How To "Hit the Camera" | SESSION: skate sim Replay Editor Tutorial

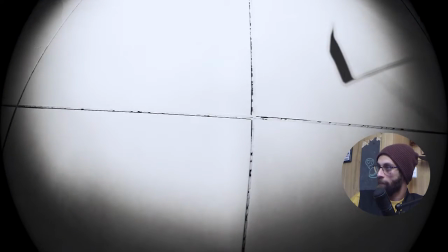(4:33)
Maybe even bring the camera up a tiny bit,
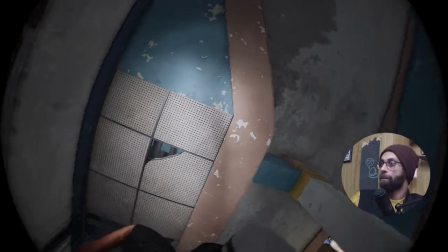(4:39)
and hold your right bumper, hold your right trigger, rotate the camera way out there.
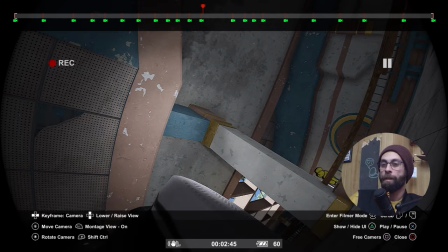(4:46)
Make sure you still kind of see the foot in this next keyframe, alright? It really has to be very close.
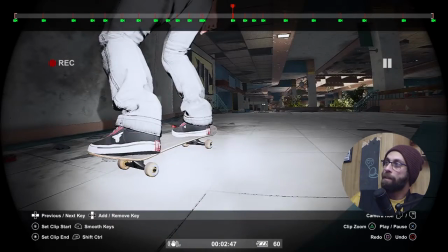(4:53)
Now, mind the gap between these two these two keyframes.
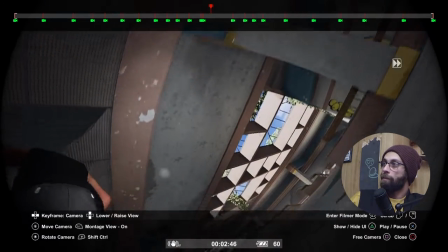(4:59)
From this keyframe that we just added, scrub forward and go about 2/5 of a way in,
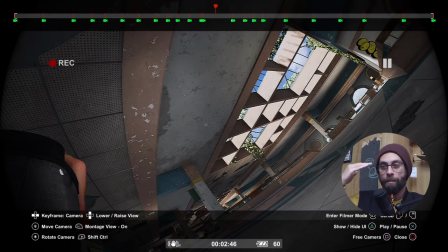(5:06)
and this is where you really have to simulate how it goes when your camera gets hit. Alright, so you're the filmer, your camera got hit, it got slapped and rotated out of the way. It's not gonna snap back to reality, oh there goes gravity. it's going to overshoot.
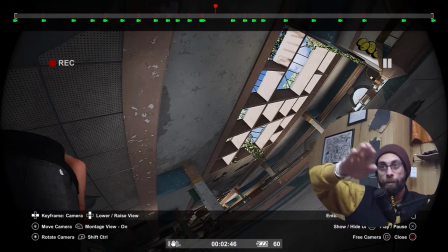(5:24)
You're going to try to resist the hit. You're going to try to overcompensate, and you will overshoot.
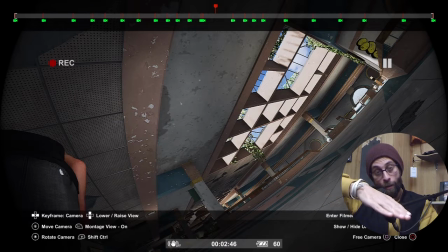(5:29)
Not only will you overshoot the angle, you will overshoot the rotation as well. And that's what we're doing here.
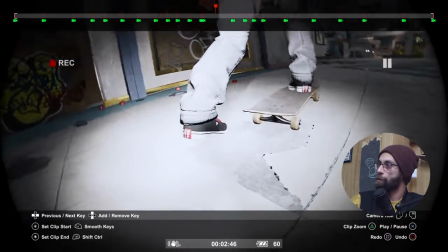(5:36)
Bring it back down, overshoot it, overshoot the angle and the rotation, put in your keyframe.
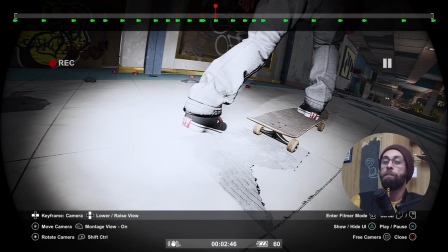(5:45)
That technically for the camera movement would be it. Let's see if we have to make a small adjustment here or there.
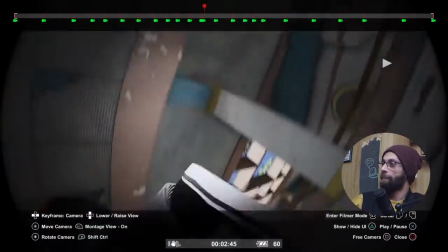(5:54)
That looks savage. That looks violent. All right. I don't even know if we see any clipping.
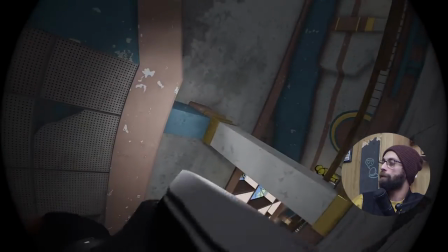(5:59)
Is there clipping though? Okay, we're clipping into the foot a little bit, but it kind of doesn't really show.
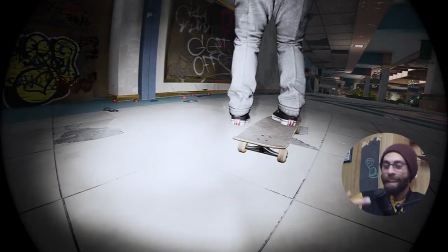(6:07)
In fact, it adds to the flavor, the visual flavor of it.
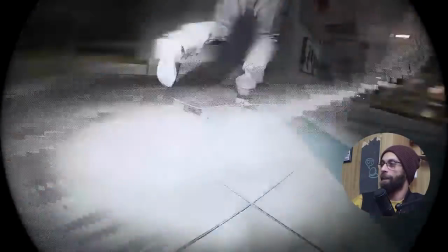(6:12)
It's very violent. Right, okay, and we see the foot. This is actually so good.
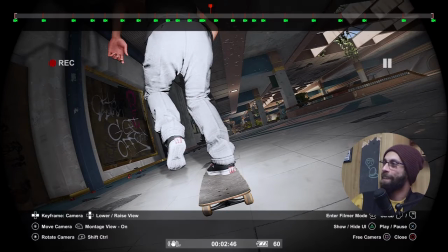(6:17)
You see the foot coming. You're like, you want to flinch away. Okay, so this is good.
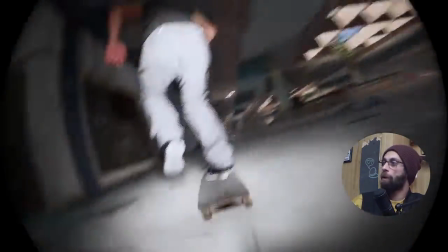(6:24)
We have a hit. If you want, you could be satisfied with just that.
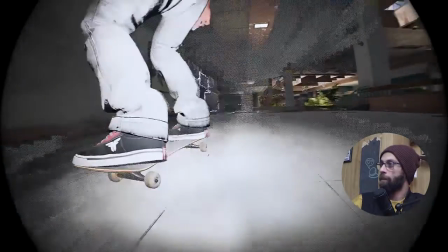(6:28)
All right. Oh, wait a second. Here.
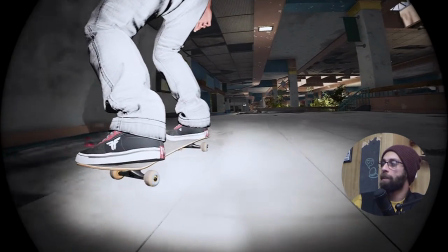(6:35)
I don't like how after all that savage movement, it just snaps back to perfectly stable.
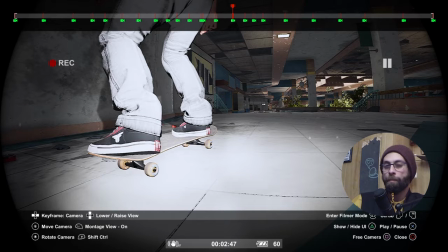(6:39)
All right. So, kind of a bit of an improv on my side here. Gonna go to this keyframe where the stabilization should have ended, and I'm going to give it extra rotation, right?
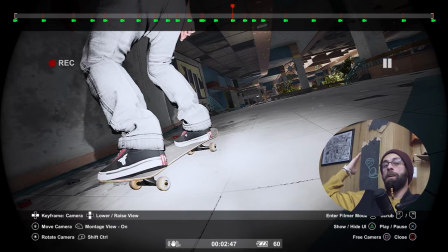(6:50)
So what happened now is camera got slapped away, we brought it back, and it was over rotated. Now we're trying to stabilize, and it's a little bit over rotated still before getting back to neutral.
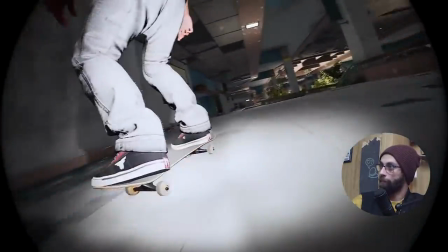(7:04)
Let's see if this works better. Oh yes, now that looks really good.
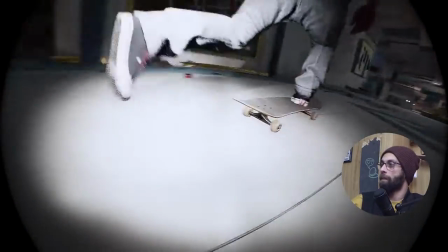(7:12)
Now that looks really like the filmer's struggling to keep up.
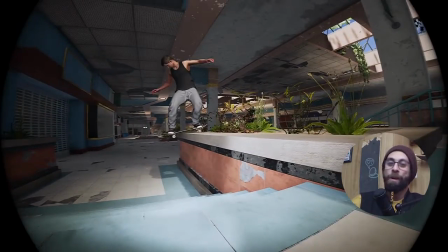(7:16)
Okay, and they're swearing at the skater for hitting that $1,000 equipment.
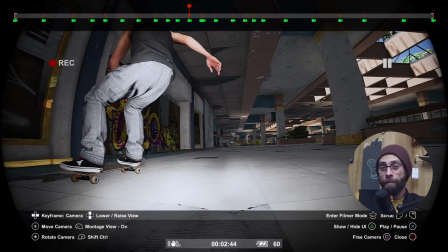(7:22)
So, this is good. Now it's time for the final touch, the thing that makes it really chef's kiss, alright?
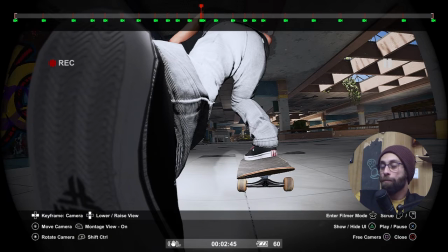(7:30)
From here, go to the keyframe where you're about to hit the camera. Now, go on to your depth of field timeline, add in a keyframe here. Go back to your camera keyframes, and move to the next keyframe after getting hit.
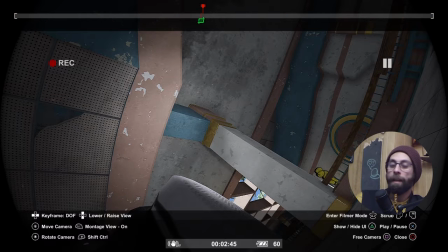(7:47)
Don't do anything here, but instead, back to the depth of field, add a keyframe here.
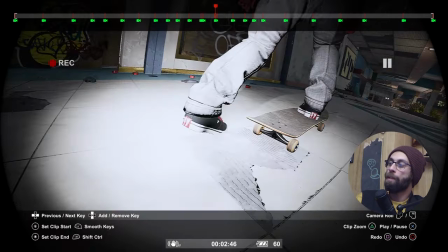(7:54)
Back to the camera keyframes, move one keyframe forward, and back to the depth of field. Put in your keyframe. This technically would be enough, but I prefer to give myself a little bit of wiggle room, so I do
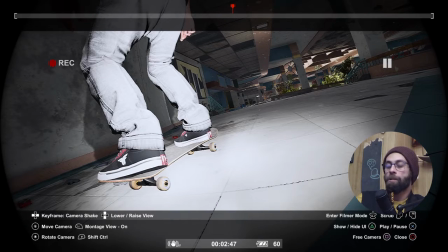(8:10)
one extra keyframe at the end and one extra keyframe at the start.
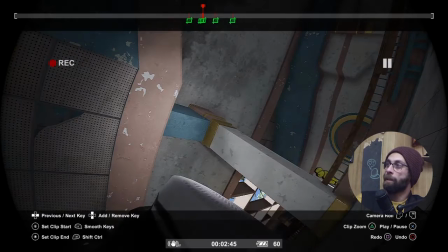(8:17)
All right, so we have these 5 keyframes, but we're mainly going to be working on these 2 and the next one, so these 3. So the one after you got your camera hit, this one, bring it down to absolute 0 or 1 is the lowest possible value.